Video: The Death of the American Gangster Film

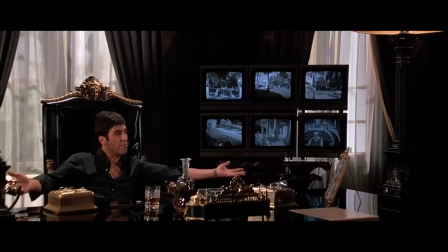988s
Though the text may suggest a crime-doesn't-pay message, the cinematic framing of Scarface is entirely glamorized.
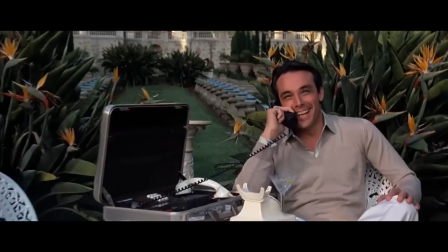995s
From the indulgent cinematography, to the montage editing, to the opulent production design,
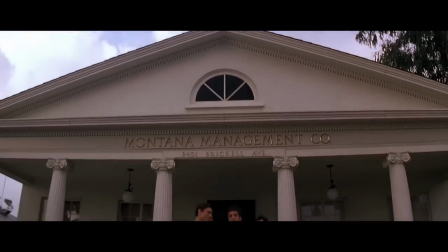1000s
to the bumping pop music, everything denotes that Tony Montana is a badass.
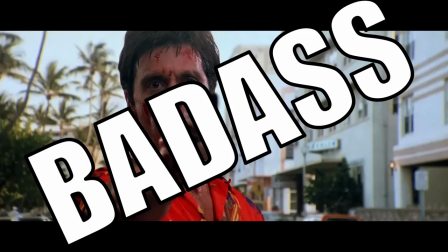1005s
Bloodily gunning down some thugs? Badass. Cruising through Sunbathe Miami in style?
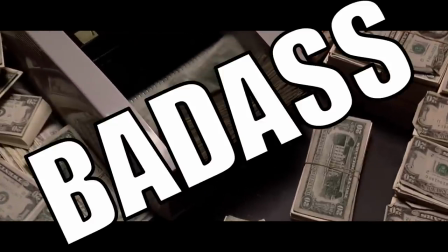1011s
Badass. Money counting montage? Badass. Owning a tiger? Badass.
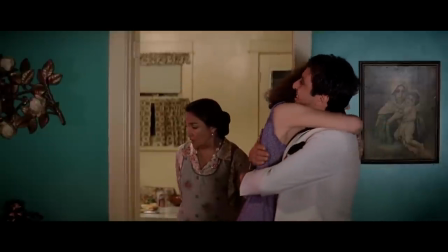1016s
Wanting to fuck your own sister? That one's not great. And of course, there's the climactic shootout.
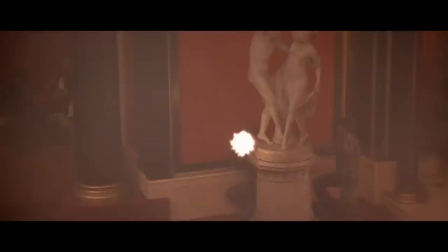1022s
Tony may suffer a grisly and painful end,
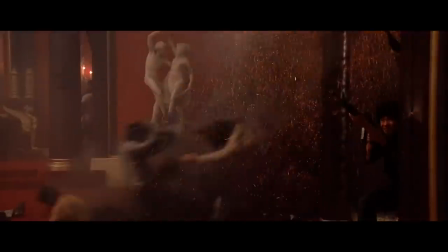1025s
but there's also a certain escapism in watching Tony defiantly facing down his enemies despite impossible odds.
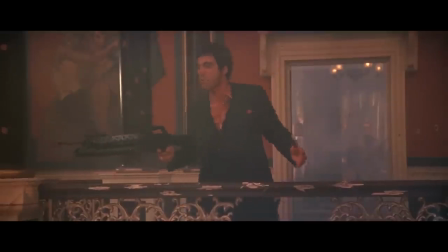1032s
This is in fact the most substantial change and adaptation.
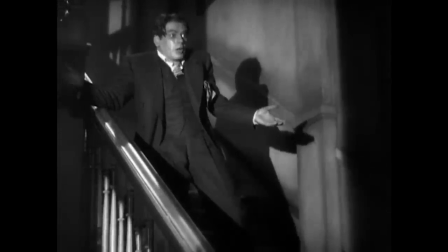1035s
The original Scarface ends with Tony Camonte begging forgiveness, then cowardly attempting to flee before being shot in the back.
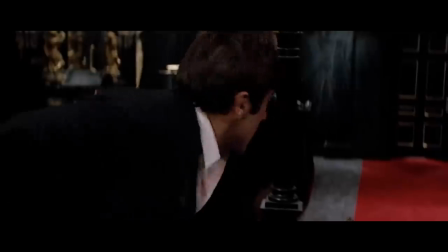1042s
Tony Montana ain't having any of that shit.
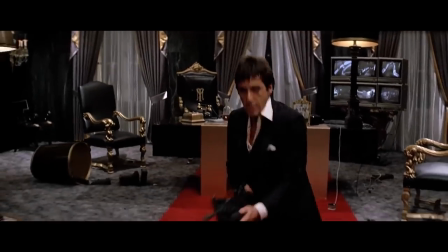1045s
This Tony refuses to accept defeat, instead grabbing a big-ass gun and mowing down as many motherfuckers as he can.
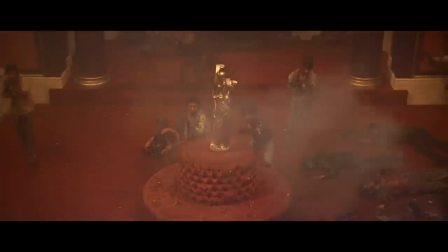1052s
Tony even absorbs a superhuman number of bullets before finally being brought down.
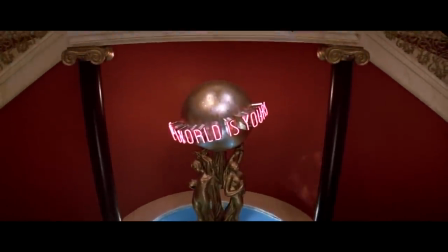1057s
The return of The World Is Yours, Mady Red is an ironic device emphasizing all Tony have lost, but it may also be an affirmation of his own awesomeness.
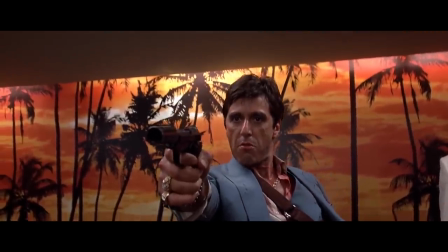1065s
Sure, Tony may be dead, but he also rose to the top in style, got to live like a king, and went out like a real man.
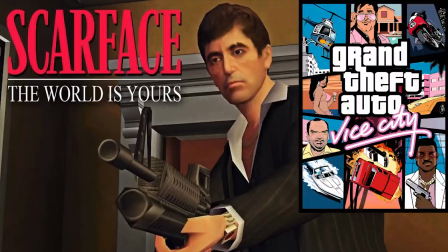1074s
I'm just saying, there's a reason Scarface has been so often reinterpreted as a macho power fantasy.
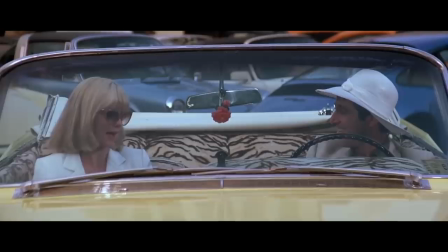1080s
If you look deeper, you can see the holes. That beneath Tony's charm and bravado, there's ultimately nothing.
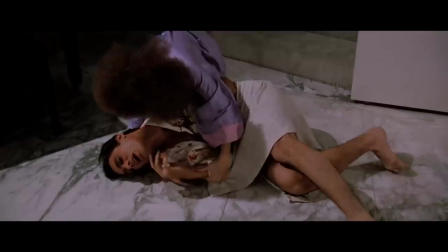1086s
That nothing he does brings him real happiness, and that his choices destroy everything good in his life,
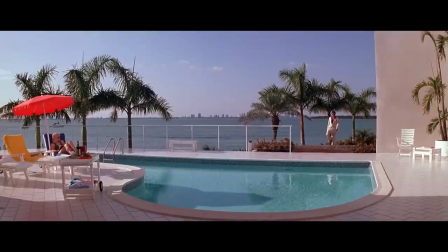1091s
but that gleaming surface of excess and indulgence can be overwhelmingly seductive.
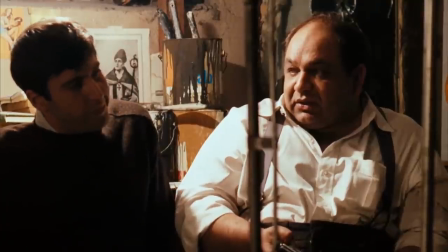1096s
In this regard, The Godfather might seem an exception.
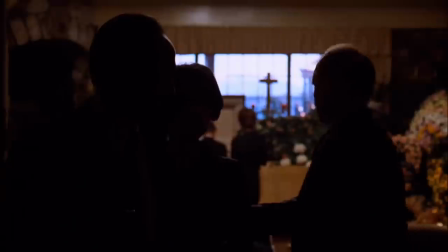1099s
Part 2 in particular really stews in a sense of misery and loss, as Michael slowly alienates himself from everyone he loves.
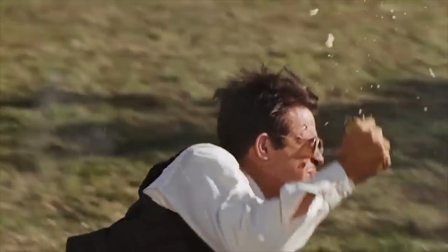1107s
The final image of Michael Corleone is not a ballet of bullets and rebellious spirit, but a broken man sitting alone on a park bench.
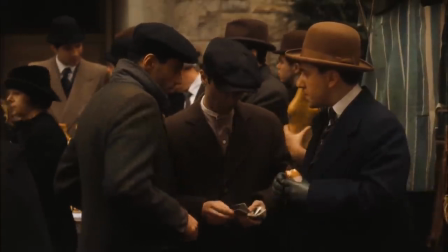1115s
Instead, The Godfather's myth-making comes from its framing, and the implication of what once was.
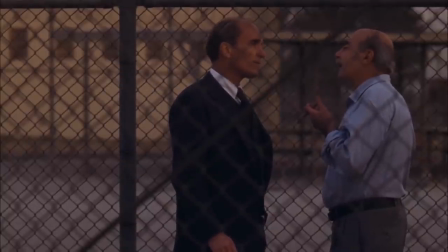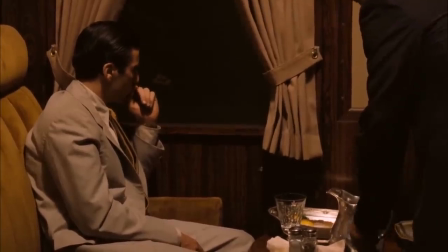1130s
The Godfather Part II juxtaposes Michael's fall with the rise of the Corleone family in the 1920s,
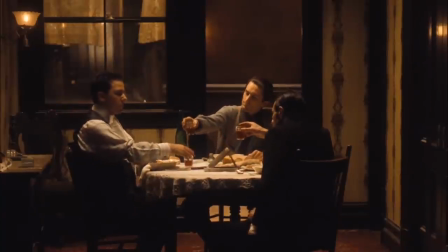1136s
the implication being the early years were the glory days of the family.
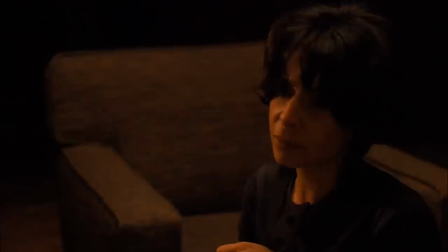1141s
While the main story is of fractured characters irrefutably separated and defined by dark lighting,
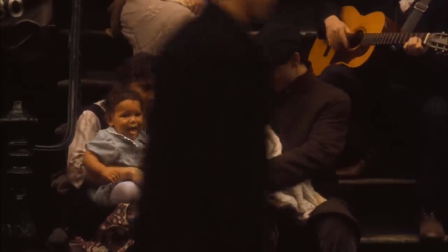1147s
the flashbacks see images of family unity, bathed in nostalgia and warm golden browns.
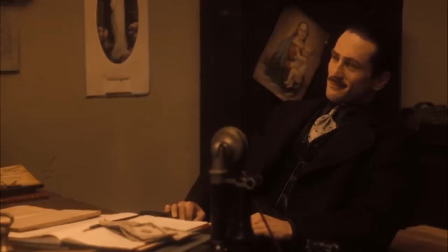1152s
The gangster lifestyle may have soured, but it was good once. There's also the contrast between Michael and his father Vito.
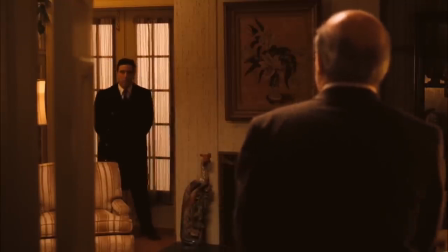1159s
A common reading of the saga is that while Michael built his empire on fear, intimidation, and power,
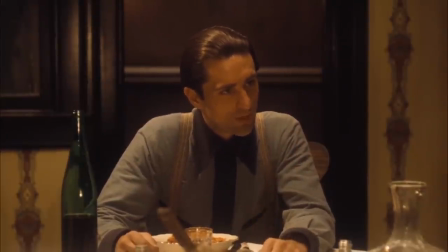1166s
Vito built his on honor, respect, and nobility. In short, Vito did things the right way, and Michael didn't.
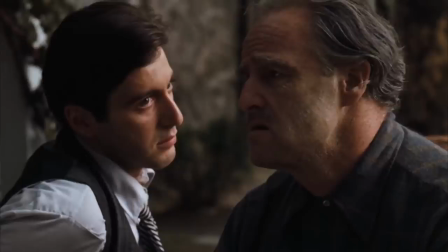1174s
Now, I should pause for a second to say that I personally really disagree with this reading, for reasons I may go into in another video, but it is a common reading which draws on evidence from the text,
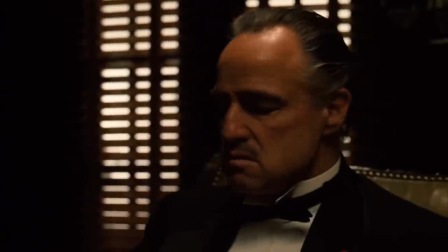1183s
so it's worth taking seriously. In both old age and in youth, Coppola does present Vito with a certain reverence.
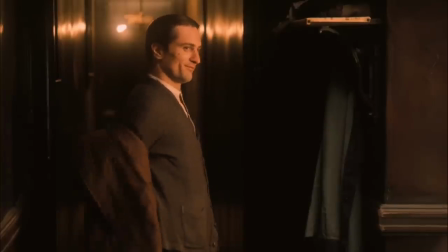1190s
This noble and wise father figure, who both Brando and De Niro play with a certain gentleness, yet still imply a stern authority.
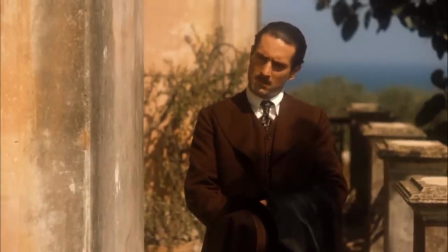1198s
The end result is a character who is strong and powerful, but also honest and even kind.
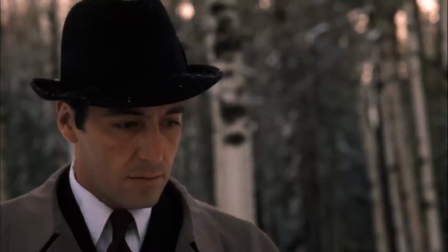1203s
Michael, by contrast, is cold, withdrawn, and increasingly throughout Part 2, cruel.
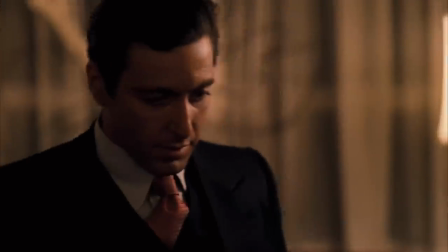1210s
So this notion of Vito the good gangster and Michael the bad gangster does hold some validity, and this maintains the romantic image of the gangster archetype.
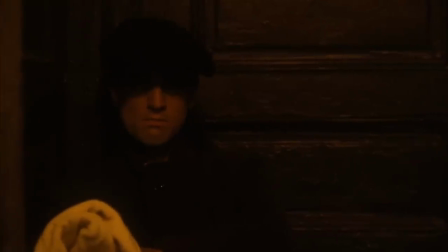1218s
It's not that the gangster is bad, but that Michael is.
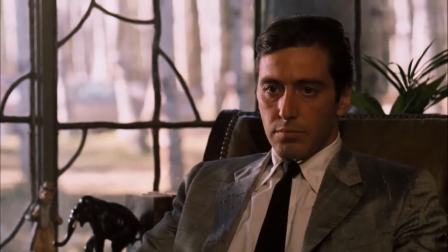1223s
And even then, Michael isn't really a villain, or at least, he didn't start as one.
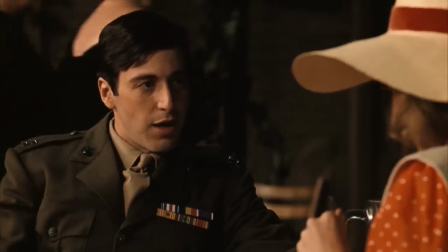1228s
Michael starts the trilogy as a good man, a young college boy and patriot, kind-hearted, loving, and with clear ambitions to live an honest life.